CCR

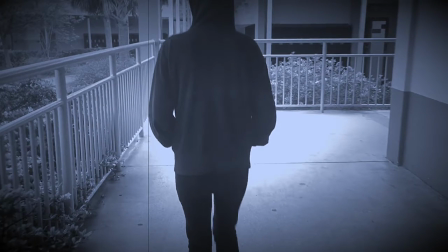[3:54]
and he's just giving him all this blood, and that's a really dark topic,
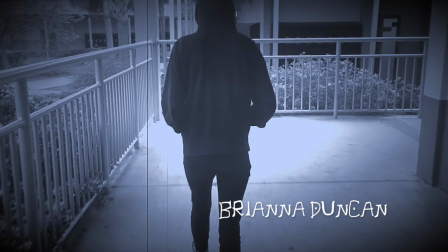[4:01]
but it's handled and shown in a very
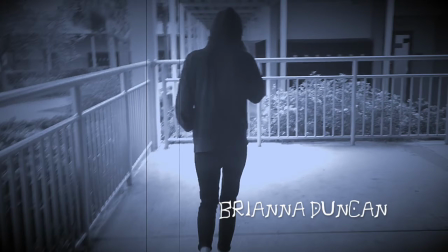[4:08]
upbeat 1920s music style, the dun dun, yeah,
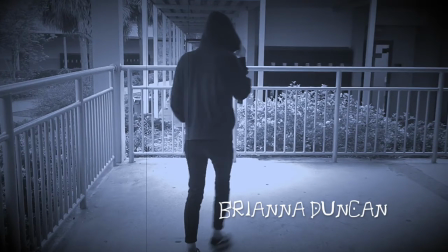[4:15]
that, and that sort of tone in a song is what I wanted in this
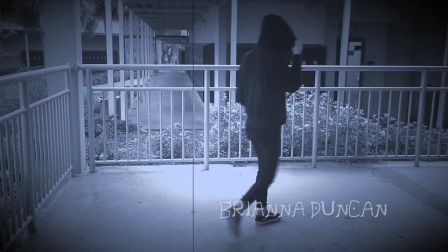[4:22]
video, because what I wanted to do was that I wanted the tone of the song and the tone of
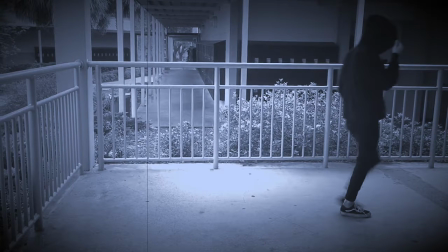[4:32]
the title sequence to sort of
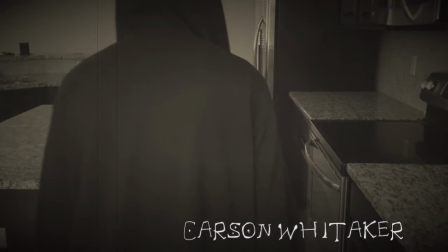[4:36]
set the bar for what one would expect if this was a full-length movie.
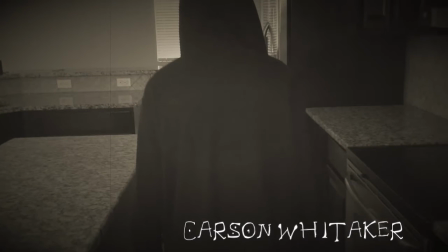[4:43]
And the reason why I went with a silent era sort of
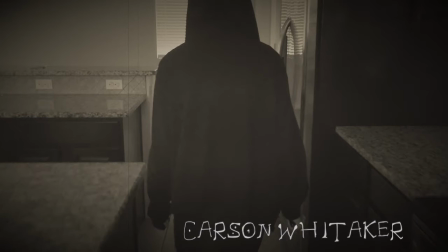[4:50]
look with the title sequence was because the song sounds like it comes from an old
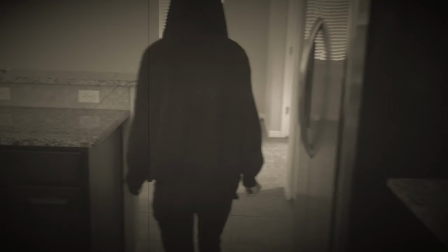[4:59]
like silent era movie, at least like an old-timey 1920s silent movie with the,
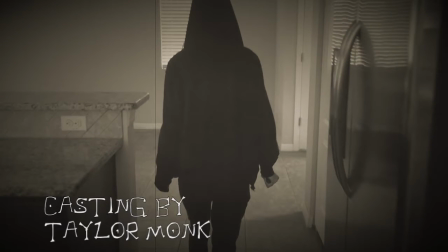[5:06]
the old-timey music that they had back then.
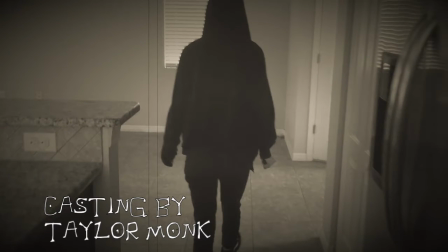[5:09]
But it also kind of like sets the bar of the tone as well, because
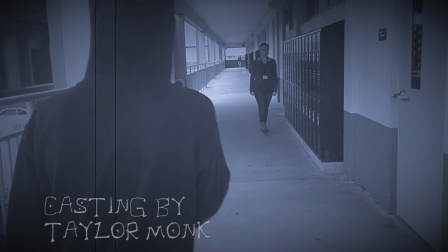[5:18]
the story of a Grim Reaper getting framed for murder, like, that kind of makes it seem as though it's all in black and white,
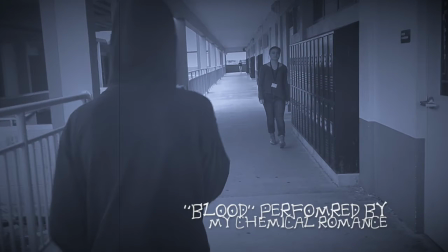[5:26]
that, oh, it's this killer and this kid is being framed.
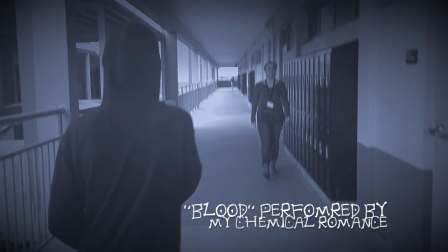[5:30]
Like, no, it's actually a more ambiguous story and different motivations, and
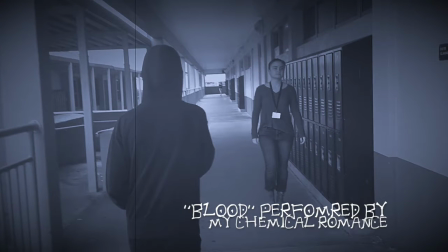[5:39]
that actually, that has to do a lot with my purpose in the story.
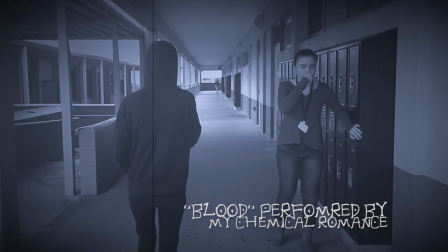[5:48]
So the costuming, I wanted to keep the
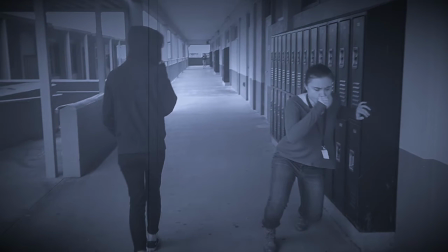[5:57]
story timeline, or like the setting of the film, very modern.
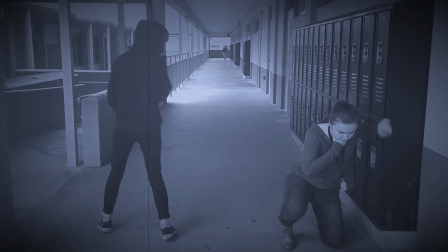[6:02]
I wanted it to be in modern day, because normally when you think of like a Grim Reaper,
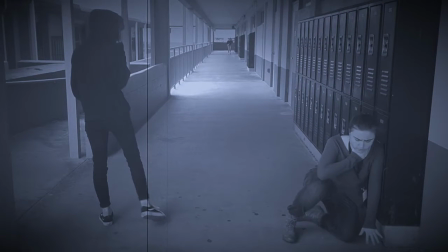[6:09]
you think of, an ominous cloak, a skeleton face,
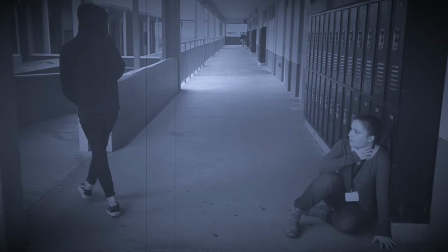[6:15]
like a Reaper scythe?
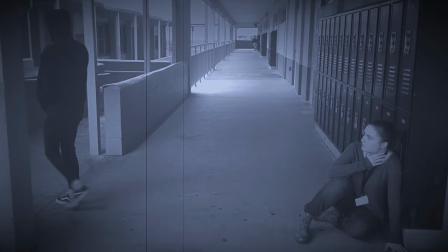[6:20]
Yeah, scythe. I don't know if I pronounced that correctly or not. But anyways,
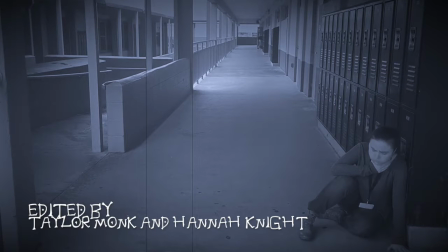[6:27]
so I wanted that to be reflected in modern clothing, so I had my friend Ollie, who plays both
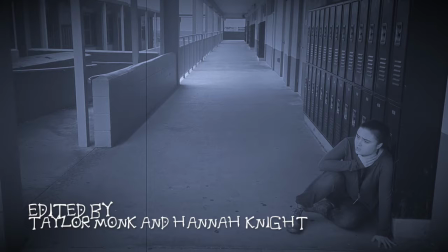[6:37]
Grim in the school scenes and the killer in the house scenes, which you'll see in a second. I wanted her to wear her
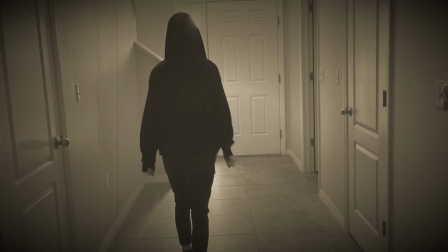[6:52]
black jacket to kind of signify the normal black cloak of a Grim Reaper that we've all come accustomed to.
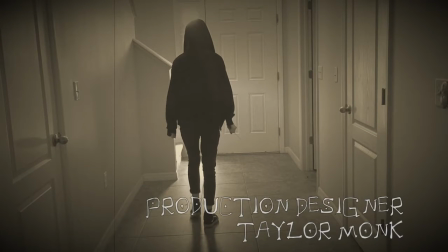[7:03]
And one of the things that you'll notice in the changing
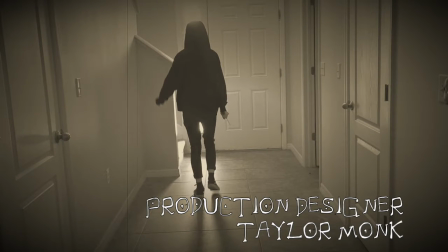[7:07]
scenes between the house scenes and the school scenes is that
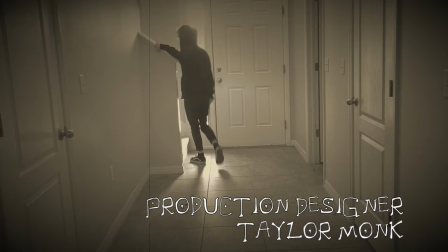[7:15]
both the Grim Reaper at school and the killer at the house look exactly the same, and that's what I wanted.
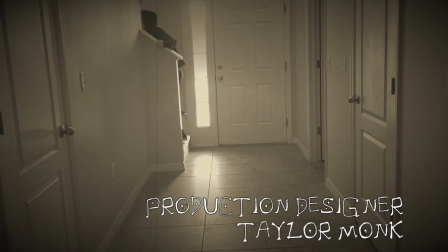[7:23]
I wanted them to look exactly the same so that it would set up the whole idea of,
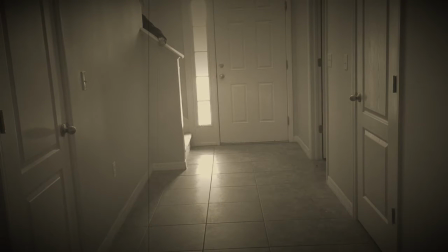[7:28]
oh, is Grim actually the killer, or is that just a fake out?
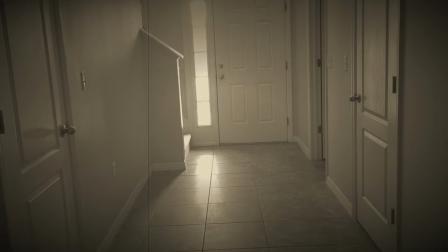[7:34]
And, like, set up the whole idea of the Grim Reaper getting framed for murder, and
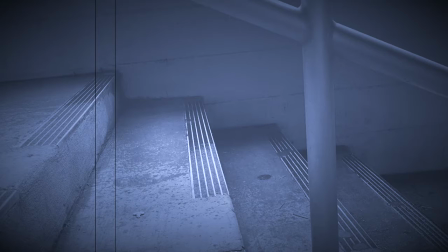[7:44]
looking exactly like Grim to make the framing more plausible.